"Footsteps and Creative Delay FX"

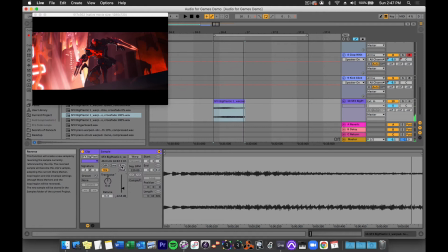(4:09)
I could try what it sounds like reversed.
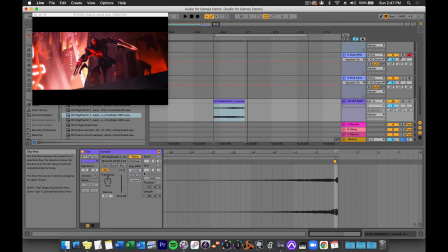(4:15)
And then I might want to warp that and make it faster. That's cool. I like that. And now let's look at maybe some creative delay techniques with Echo here.
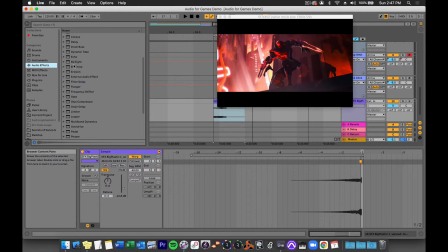(4:34)
Echo is one of my favorite Ableton plugins, and I'm going to drop it right on the track there.
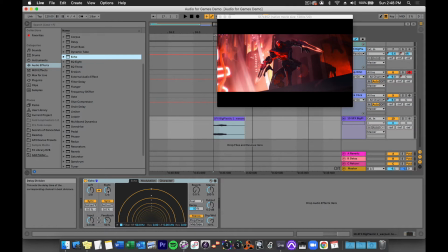(4:40)
Echo is a delay plugin. It has reverb. It has all kinds of modulation. We could spend a long time looking at every parameter of Echo, but we're not going to have time to do that. So instead, I'm going to very quickly delink the left and right.
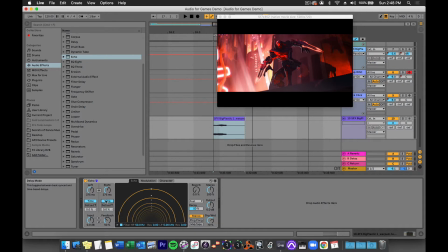(4:55)
I'm going to click Sync to set these to milliseconds instead of a synced musical value. And then we're going to use ultra short delay times to adjust this.
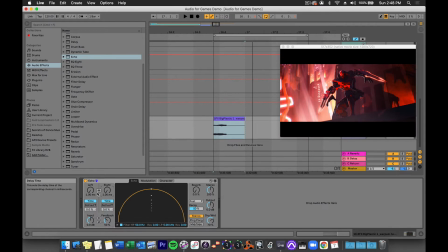(5:08)
And we can use different delay times on the left and right side for different results here. I'm going to crank up the feedback, and we'll also be adjusting the dry wet knob.
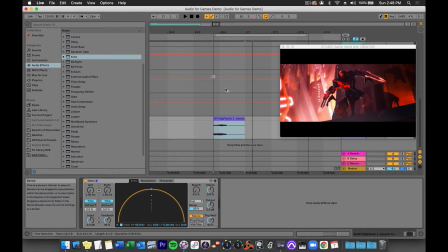(5:27)
So again, I'm just going to loop this and adjust these parameters.
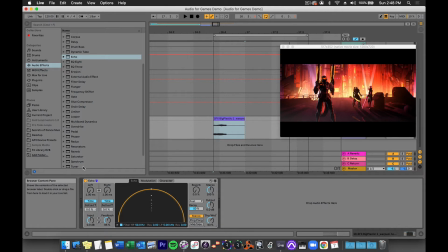(5:33)
Already with this 1 millisecond delay, you can hear a big difference in the timbre. Listen to it without echo and then with it.
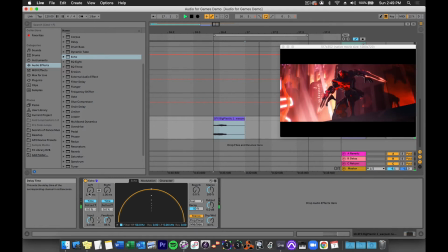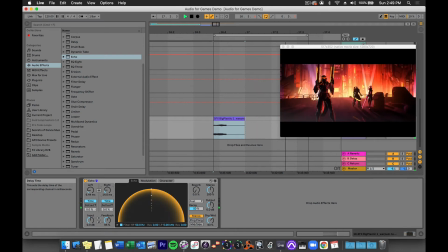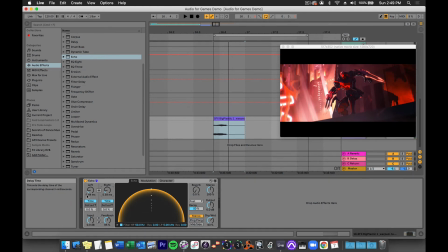(5:51)
So when you have very short delay times, like almost 7 milliseconds, a little over 5 milliseconds, some interesting things happen. Instead of an actual discrete delay, the timbre changes.
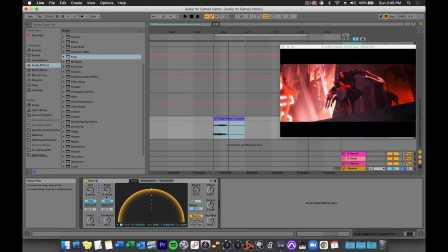(6:06)
You get this sort of metallic-y sound that I think is very appropriate for this environment. Another thing we could do is we could automate these delay times to give a little extra movement and interest to it. So that's what I'm going to do. I'm going to right click and choose Show Automation.
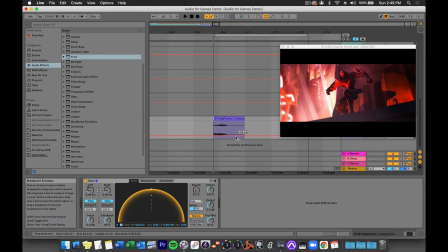(6:25)
And I'm going to take that from 644 to, let's do 1 millisecond. And I'll do the same thing with this. I will take this from 559. Let's raise the value here and let's see what happens.
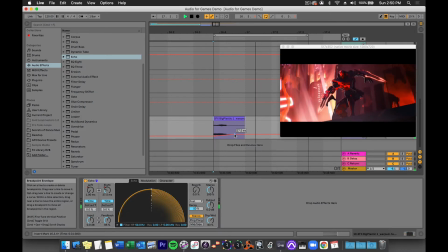That's kind of a cool sound, and we could layer this with other sounds to really bring out those arm laser knife things. So that is a way to use delay creatively.
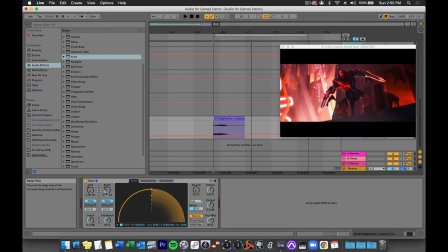(7:04)
Instead of using very long times like a quarter note or an eighth note or something, you use very short millisecond times. You can automate it to have some timbral motion, and you can get some great results that way. You can do this with long sounds too.
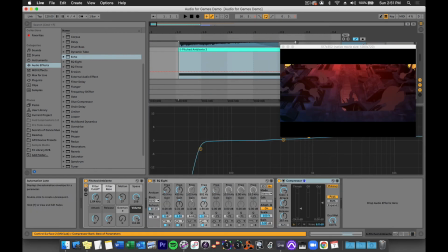(7:22)
If I go all the way back to my ambient noise here, I'm going to bring my EQ down.
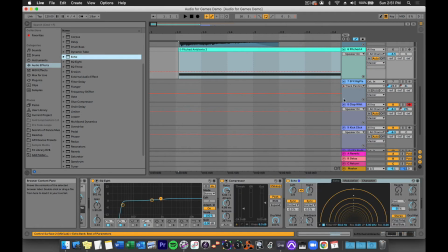(7:31)
I'm going to put echo on this. And let me solo that. And again, let's listen to what it sounds like.
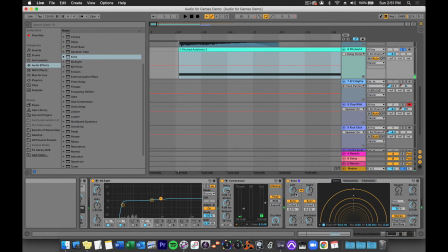(7:44)
Now we've got some echo on here, and I'm going to right click and show automation. And I'm going to desync these. I'll leave this linked for now. So we're just going to have one setting for both left and right. And
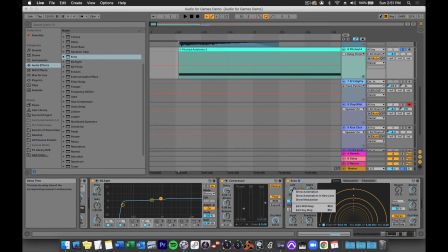(8:04)
I'm going to click Show Automation. And let's just change this over a length of time here. Maybe from 1 second, like every 5 seconds.